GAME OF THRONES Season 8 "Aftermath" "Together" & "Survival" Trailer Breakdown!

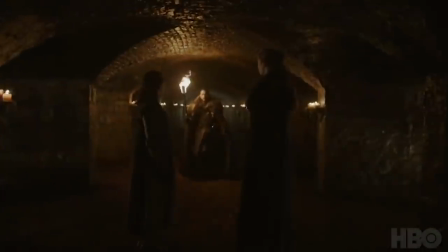3:58 We brought up theories before that the White Walkers could resurrect a well-known corpse from the Winterfell
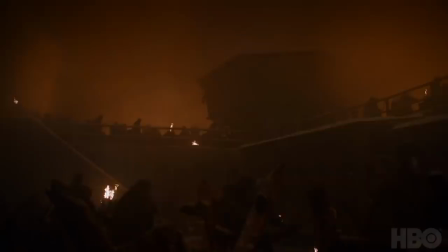4:03 crypts during this battle and then turn them back on the Starks as undead whites,
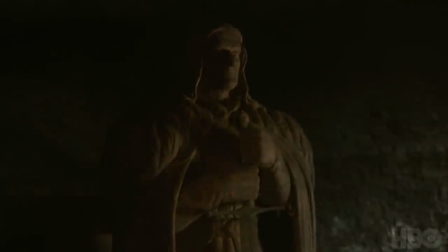4:08 like Ned Stark or one of the other Starks buried down there, or a deceased person outside the crypts that they have come across.
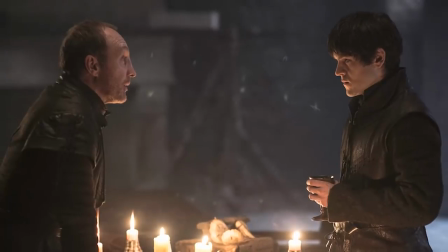4:15 Like Littlefinger, Stannis Baratheon, Rusa Ramsey Bolton, Hodor, maybe all of these people.
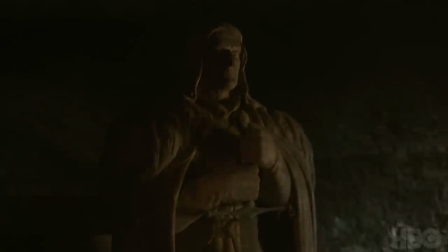4:20 And maybe one of these resurrected famous dead people will really be the ones responsible for bringing down Winterfell.
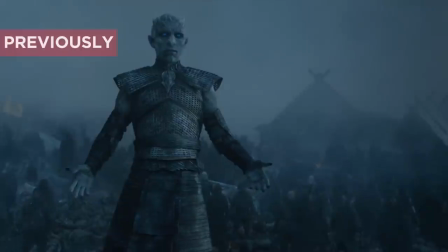4:26 Another theory has suggested that maybe the Night King could actually skip this battle altogether and fly Viserion down to King's Landing,
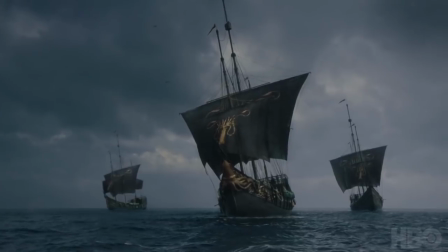4:33 wipe out Cersei's forces and the new Golden Company she's getting, and convert all of them to his soldiers, and then double back up north. If that ends up being the case, we could even be seeing Cersei here. Now again, I think this footage is more likely to be metaphorical or synecdochal or metanormal than literal footage from the final season.
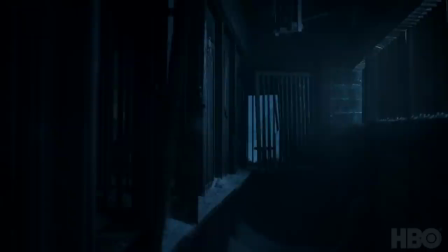4:51 A suggestion that anyone we know and love can die, and anyone could become an undead white standing in the background.
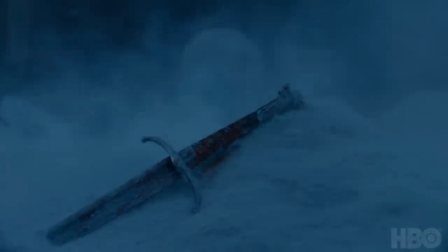4:57 But if we stretch our imaginations just a bit more, perhaps one reason this imagery seems so interpretive is that it's a vision of the future,
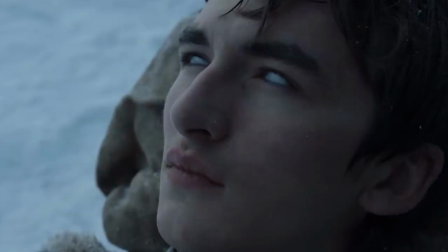5:05 something seen through the eyes of Bran. Could that shadowy figure in the background actually be Bran?
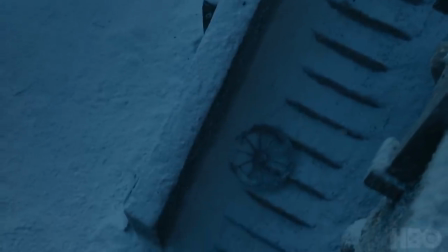5:11 We do know that he can walk in his visions And there was that specific Raven sound effect I pointed out perhaps implying his presence observing all of this
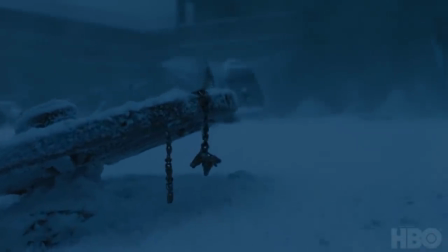5:19 So maybe these images of death and doom are a premonition of the three-eyed raven on the eve of battle a Nightmare outcome that Bran
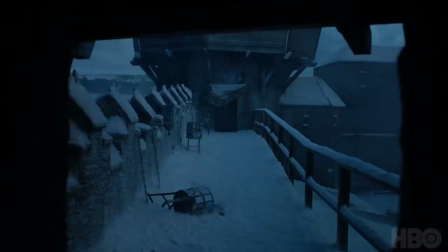5:27 witnesses forcing him to reckon with whether or not to share this apocalyptic vision with his family As we keep those questions in mind,
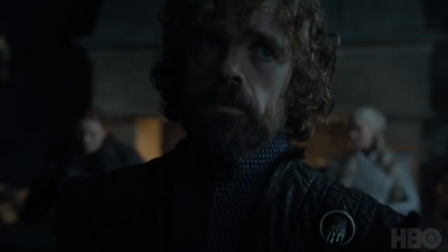5:33 let's move on to another promo shared by HBO titled together Now these next two promos are a mix of new footage and old clips that we've already analyzed in my in-depth breakdown of the season 8 trailer So go check that out. But this together promo leads with a new shot of Tyrion.
We must fight together now. Or die.
Tyrion is flanked by Sansa and Dany.
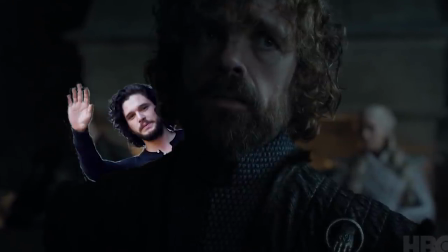5:52 Jon's probably staying at that head table too. And they're all most likely facing the other northern lords as they debate joining forces with the Targaryen invader.
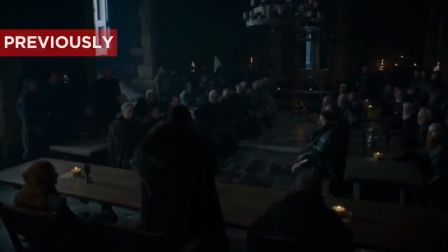5:59 The North remembers and many of them are still feeling burned over the burning of Jon and Sansa's grandfather, Rickard Stark,
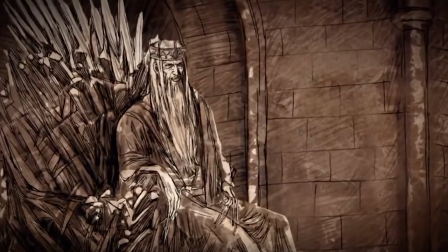6:06 and their uncle Brandon by Dany's father, Mad King Aerys. They also probably know the ancient legend of Torrin Stark,
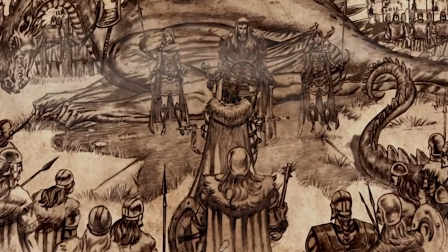6:13 the king who knelt, who surrendered to the last Targaryen invader, Aegon the Conqueror, and destroyed his reputation among his fellow Northerners.
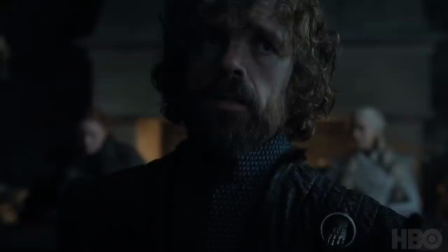6:19 So with all this history, I doubt a Lannister like Tyrion will be the diplomat any of them will want to listen to.
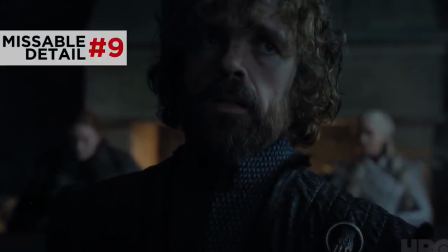6:25 Now the framing of this shot is also interesting.
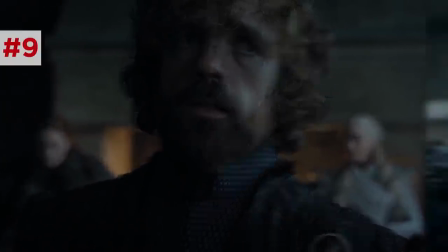6:27 Tyrion is framed with Sansa on one shoulder and Dany on the other, two top female authorities who represent different viewpoints.
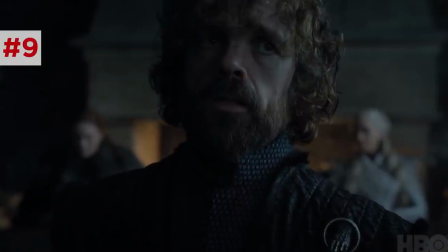6:34 If not an angel and a devil on the shoulders, whispering in his ears, at least two angels who passive-aggressively side-eye each other.
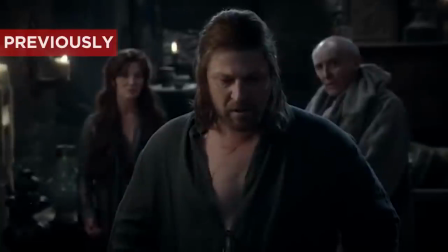6:40 We've actually seen this kind of framing before with Ned in season one deciding whether or not to
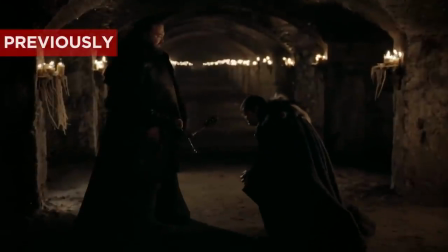6:45 leave Winterfell to become Robert's hand in King's Landing and investigate the poisoning of Jon Arryn.
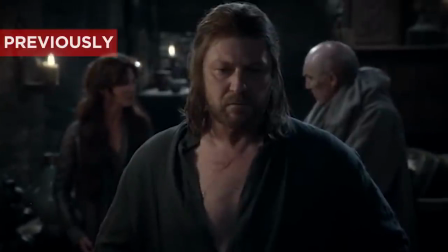6:50 His wife Catelyn was on one shoulder begging him to stay out of the drama and his maester Lewin was on the other
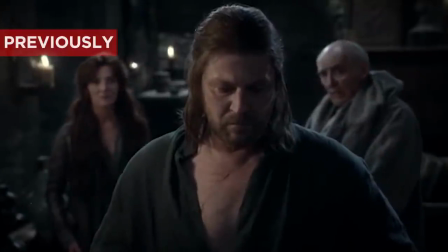6:55 side advising him to honor his oath to serve Robert and defend his king from political conspirators.
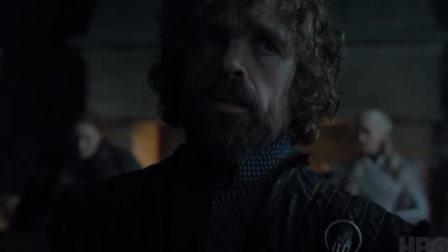7:00 Similarly Tyrion here is framed with a character representing his affections and another representing his duty Then there's this new shot of Jon and Dany
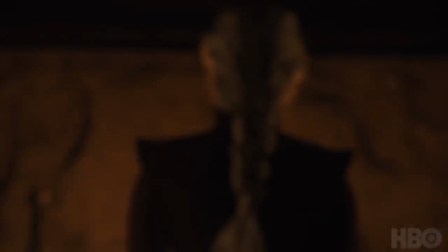7:08 beside a hearth She faces away from him and he steps out of frame suggesting a coldness between the two This could be taking place shortly after Dany learns that
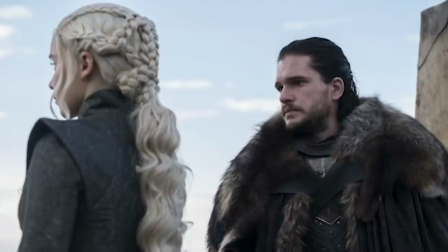7:16 Jon is the legitimate son of her brother Rhaegar and rightful heir to the Iron Throne Positioning him with a stronger claim than she has definitely
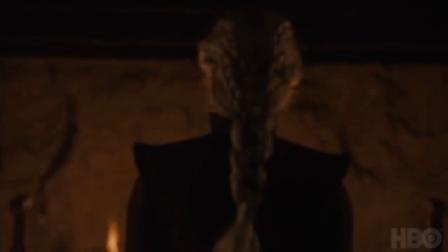7:23 an awkward thing to learn about someone you just rocked the boat with the camera lingers on danny's braid which is fashioned as a dothraki jahak that has grown
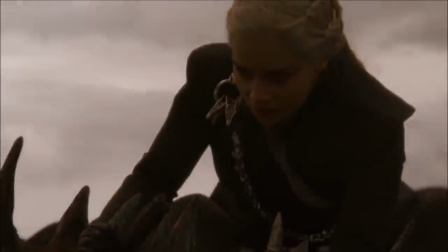7:30 longer and more complex than season one as a symbol of her many victories on her war path back to westeros but with her recent loss of viserion
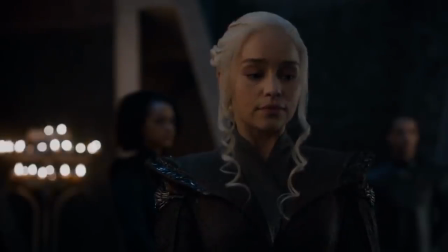7:38 and this new loss of acclaim to her long desired iron throne we're kind of seeing danny more in a state of defeat her only option left may be to truly break the spinny round thing altogether and destroy westeros's monarchal system of government rather than seek the throne to rule.
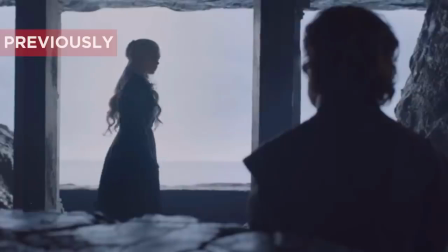7:54 If you look closely that fireplace it does kind of look similar to the one in the Dragonstone map table room suggesting that this scene could be
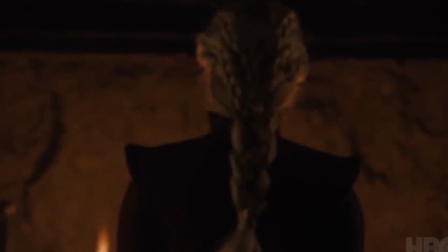8:01 taking place back there or maybe the Game of Thrones crew is just reusing a fireplace set piece in their expanded Winterfell set.